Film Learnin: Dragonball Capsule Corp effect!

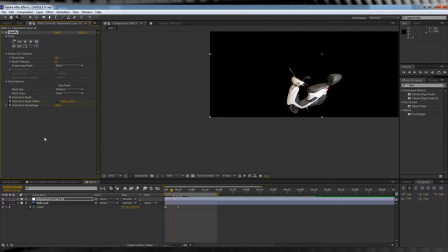From there let's animate the distortion percentage. Let's crank it down 0 for frame 6. We'll then skip forward to frame 10, crank it up to anywhere from 70 to 100% on your preference,
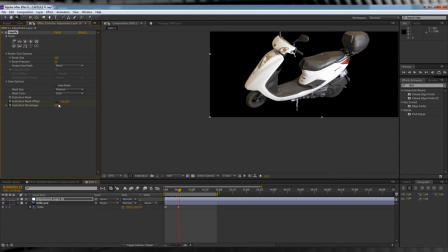skip to frame 13, crank it down 10% then skip to frame 16 and drop it right down to say 6%. We'll then add a little bit of spring by skipping to frame 18, cranking it up to 9% and then finally skip to frame 20 and crank it back down to zero.
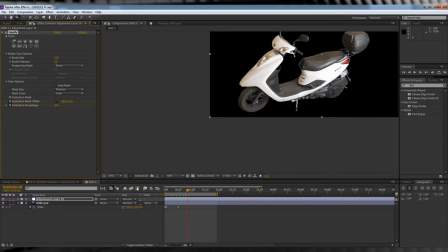Let's turn on motion blur for the comp and the layer and check out a preview.
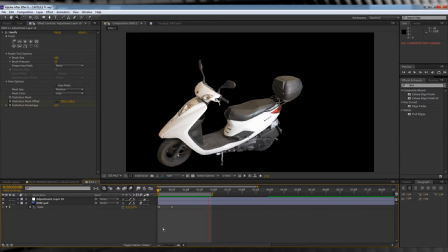Pretty cool. Now that we have our bikes release done, time to comp it into our shot and add a little flare.
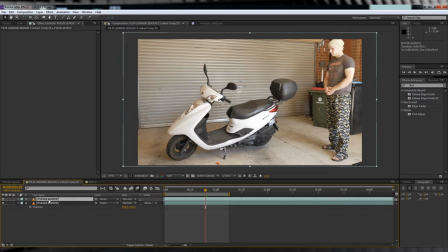Now first things first, we need to get that other bike out of our damn shot. So here's what we do.
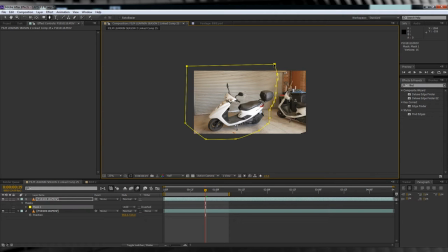Grab the pen tool and draw a rough mask around the bike area. We'll then hit F and feather it all out.
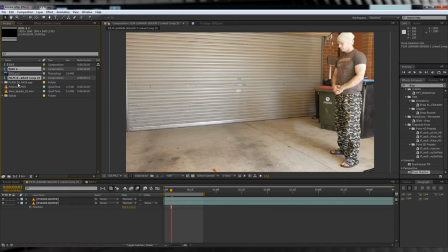Done! So just like I said around 20 seconds ago, let's drag and drop our bike comp into our footage. As you can see, our position is a little off so our bike doesn't look like it's coming out of that capsule. Let's scrub to when the bike is all done animating, hit P and hit the stopwatch. Let's then head back in the comp to when we first see the bike sort of emerge,
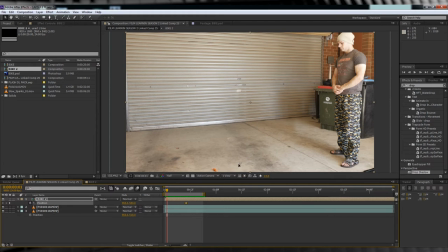drag that position so it's sitting right on top of that capsule preview time that's much better but it still looks pretty lame on its own but that's where our flare comes in let's hit ctrl D to
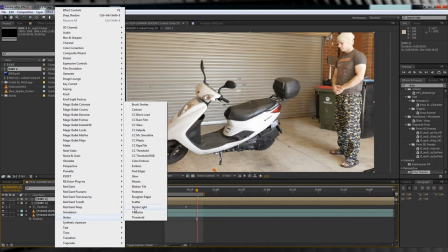duplicate our bike we'll then head to effect stylize find edges we'll then invert it by checking this box and move the blend with original to
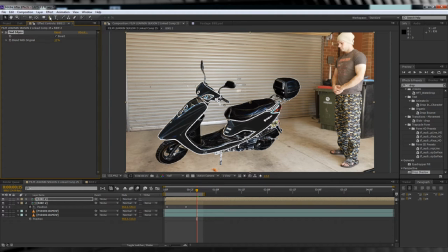13% next let's go straight back to the same section now to glow let's tweak some settings glow threshold to 17.3,
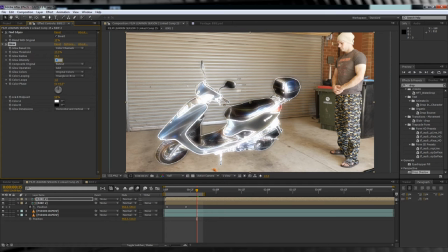the glow radius to 36, the intensity to 6, the composite original to behind, the glow operation to screen, and because we want to dictate the colour of our glow, we'll change the glow colours to A and B. We'll then change the white down here to a nice blueish colour.
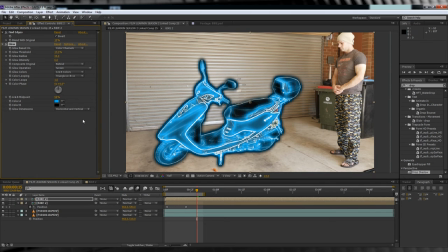Whew! Once all that's done, let's change the transfer mode on our new bike layer to Add.
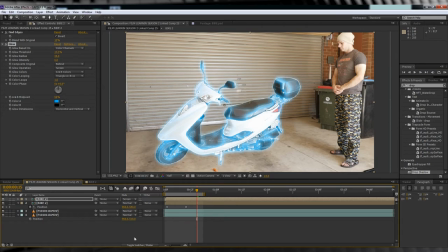It's looking good, but we still need a couple more little things. For one, if you download the lightning pack in the description you can drop that straight on your bike and just animate the position and scale to match your bike and if you don't like the animation just redo it we're all old hat at lightning animation now thanks to the episodes in the description
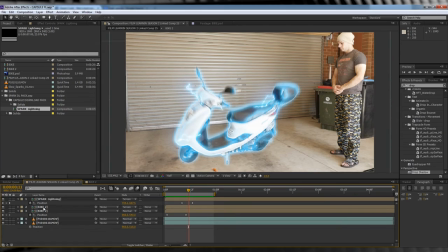check those out if you haven't now before we move on we've got to do one thing we've got to animate the opacity of our glow so that it fades away when our bike is fully materialized we all know how to do that by now hit T to bring up opacity scrub to a
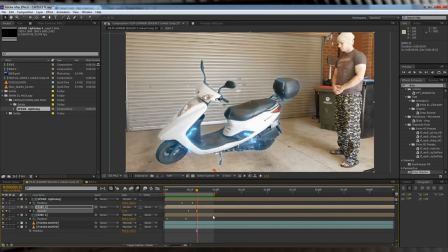point But when you want to add your keyframe, hit the stopwatch, move forward a few frames, crank it down to zero, and maybe move forward a couple more frames, bring it up about 20%, and then move forward a few more frames and crank it back down to zero. Just so that it has a little bit of a flutter before it fades out completely.
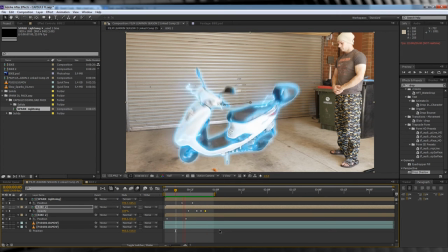Our next step is really quick. Let's head up, grab a new adjustment layer, then head up to effect, generate and add a light rays.
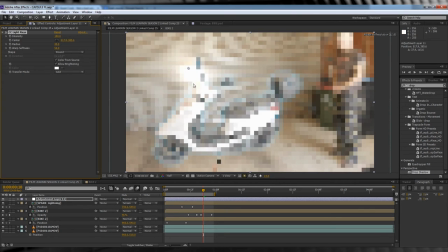Yeah, I know, another one of those. let's grab the light ray center and put it directly on our capsule head and
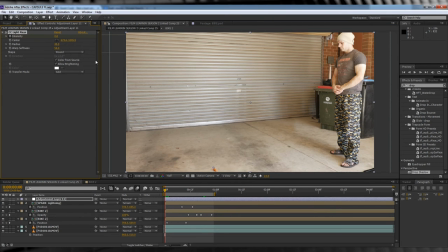hit the stopwatch on intensity crank it down to zero skip ahead one or two frames and crank it up to
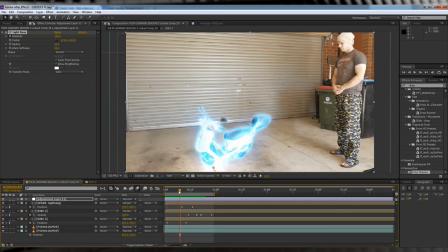70 head to frame 7 add a keyframe and then we'll head to frame 10 and crank it back down to zero this gives a little light burst hiding the fact that our bike doesn't really come out of the capsule our last step is only if you want to get fancy.
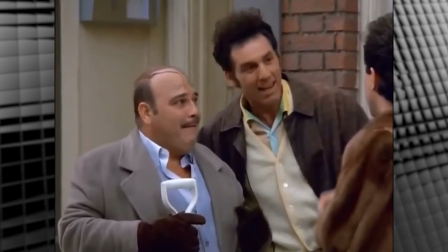Yep, he's a dandy, he's a real fancy boy!